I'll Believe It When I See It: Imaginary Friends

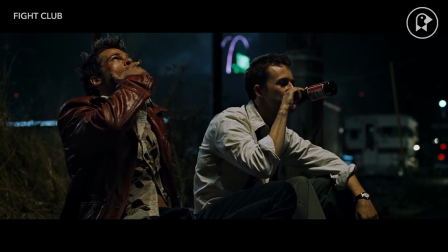0:14 Some of the most memorable movie characters have been imaginary.
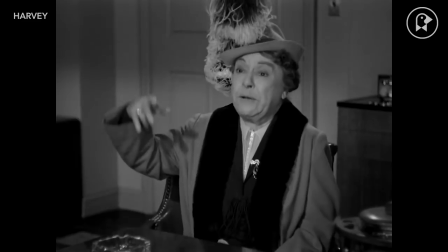0:20 Doctor, I've been telling you Harvey is a rabbit, a big white rabbit, six feet high, or is it six feet three and a half?
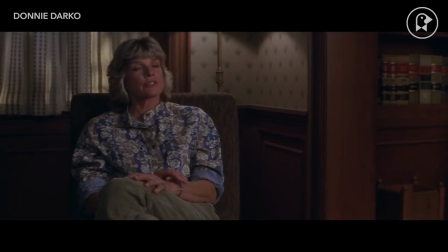0:28 I'm a new friend. Real or imaginary? Imaginary.
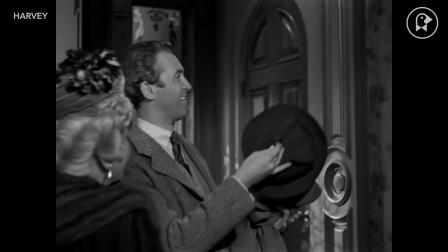0:35 And now, Adelphal, I'd like you to meet Harvey.
The camera pans and there's nothing there.
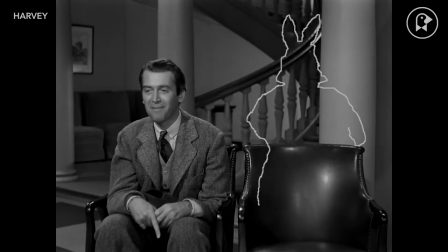0:42 But film is an ideal medium for a story about an imaginary friend because the framing can point our attention right to where they ought to be.
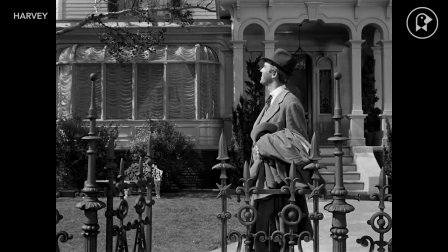0:49 They're there, but not there. So how do you show something that can't be seen?
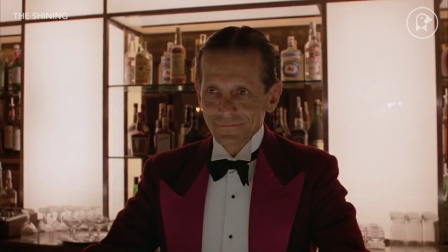0:56 The justification for the presence of the unreal can be the supernatural or a mental illness.
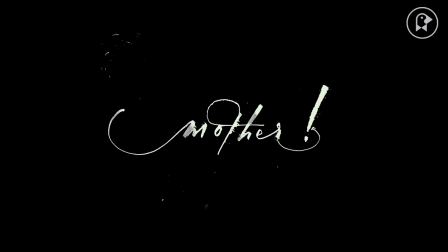1:02 In an allegorical film, people embody abstract ideas like God and Mother Earth.
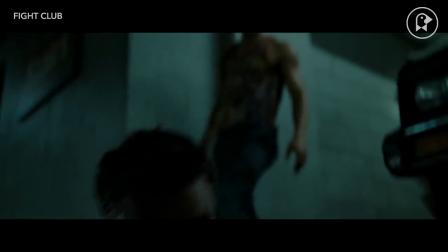1:09 But a movie like Fight Club has a much more complex logic. Why is it that we can see Tyler Durden, but the security camera cannot?
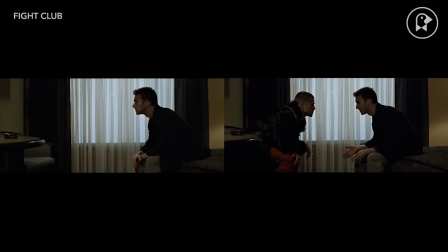1:18 The composition is careful to include Tyler even when there's nothing there. But Tyler is there.
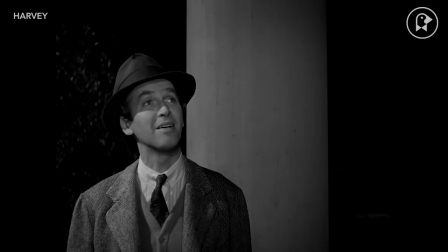1:24 He's about as camera shy as this fellow.
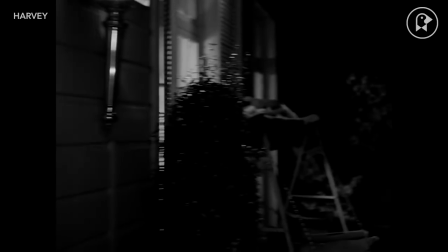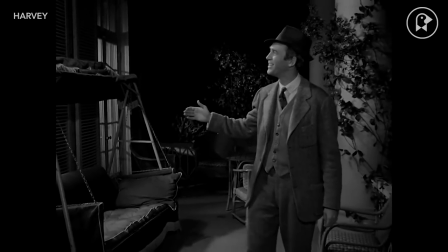1:32 The camera never gets in the way of Harvey. It never dollies over him or through his space.
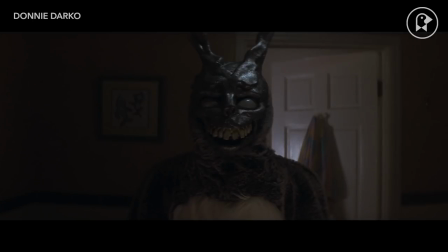1:37 So it seems that there are rules to showing an imaginary friend on screen. screen.
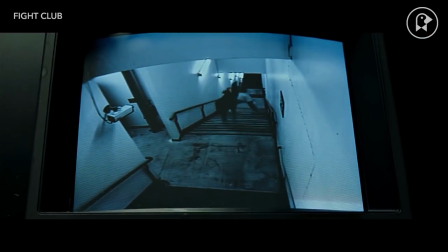1:42 Why then is the security camera incapable of seeing Tyler Durden while the audience can?
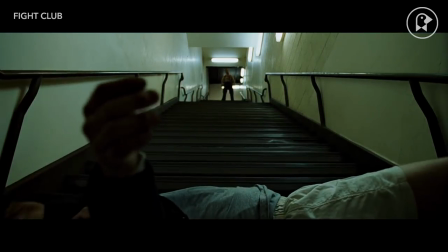1:49 The answer can be found right here.
I took a course in out last winter.
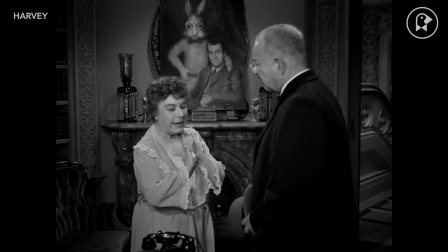1:54 I learned the difference between a fine oil painting and a mechanical thing like a photograph.
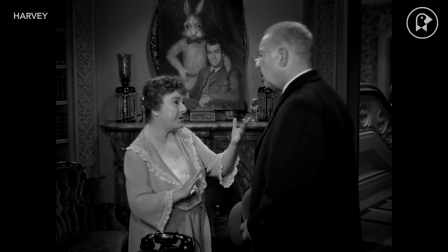1:59 The photograph shows only the reality. The painting shows not only the reality, but the dream behind it.
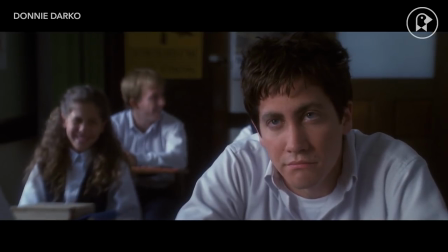2:08 A six-foot-tall bunny rabbit. Six feet! Six feet, three and a half inches.
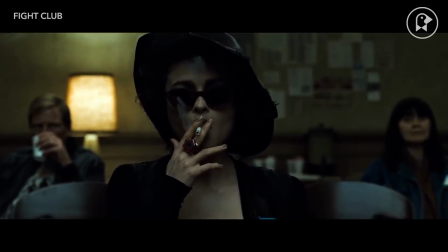2:14 Now let's stick to the facts.
Fight Club has the dream quality of a painting. David Fincher's camera is both painterly and mechanical.
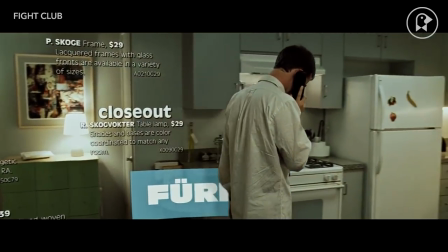2:22 It records the dream and the reality, which is why he chose to show Tyler both ways. Or maybe it just looks cool that way.
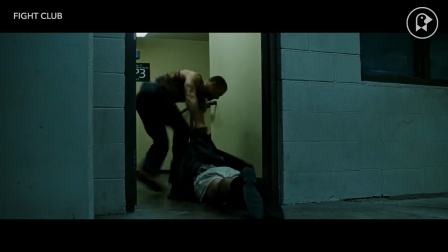2:30 You can preserve some of the mystery of artistic expression if you don't try to analyze it,
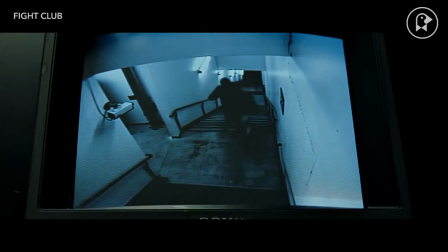2:34 but that to me is like satisfying thirst by staring at a glass of water instead of taking a sip.
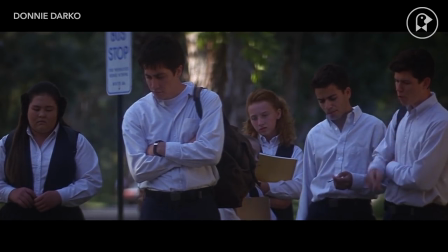2:41 The expression, I'll believe it when I see it, implies that the truth is something we can see with our own two eyes.
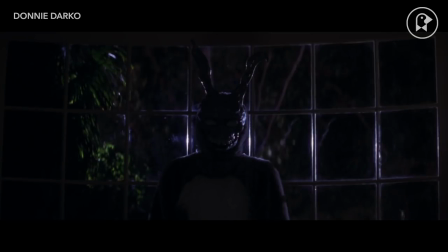2:47 Donnie Darko is a far cry from Harvey,
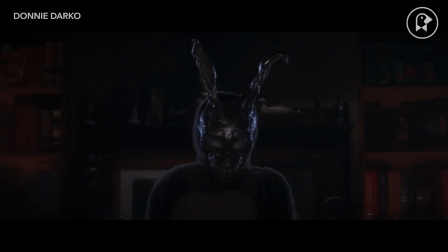2:50 but cinema is at a place where they can show us the imaginary friend, but we as viewers know it is real and an illusion all at once.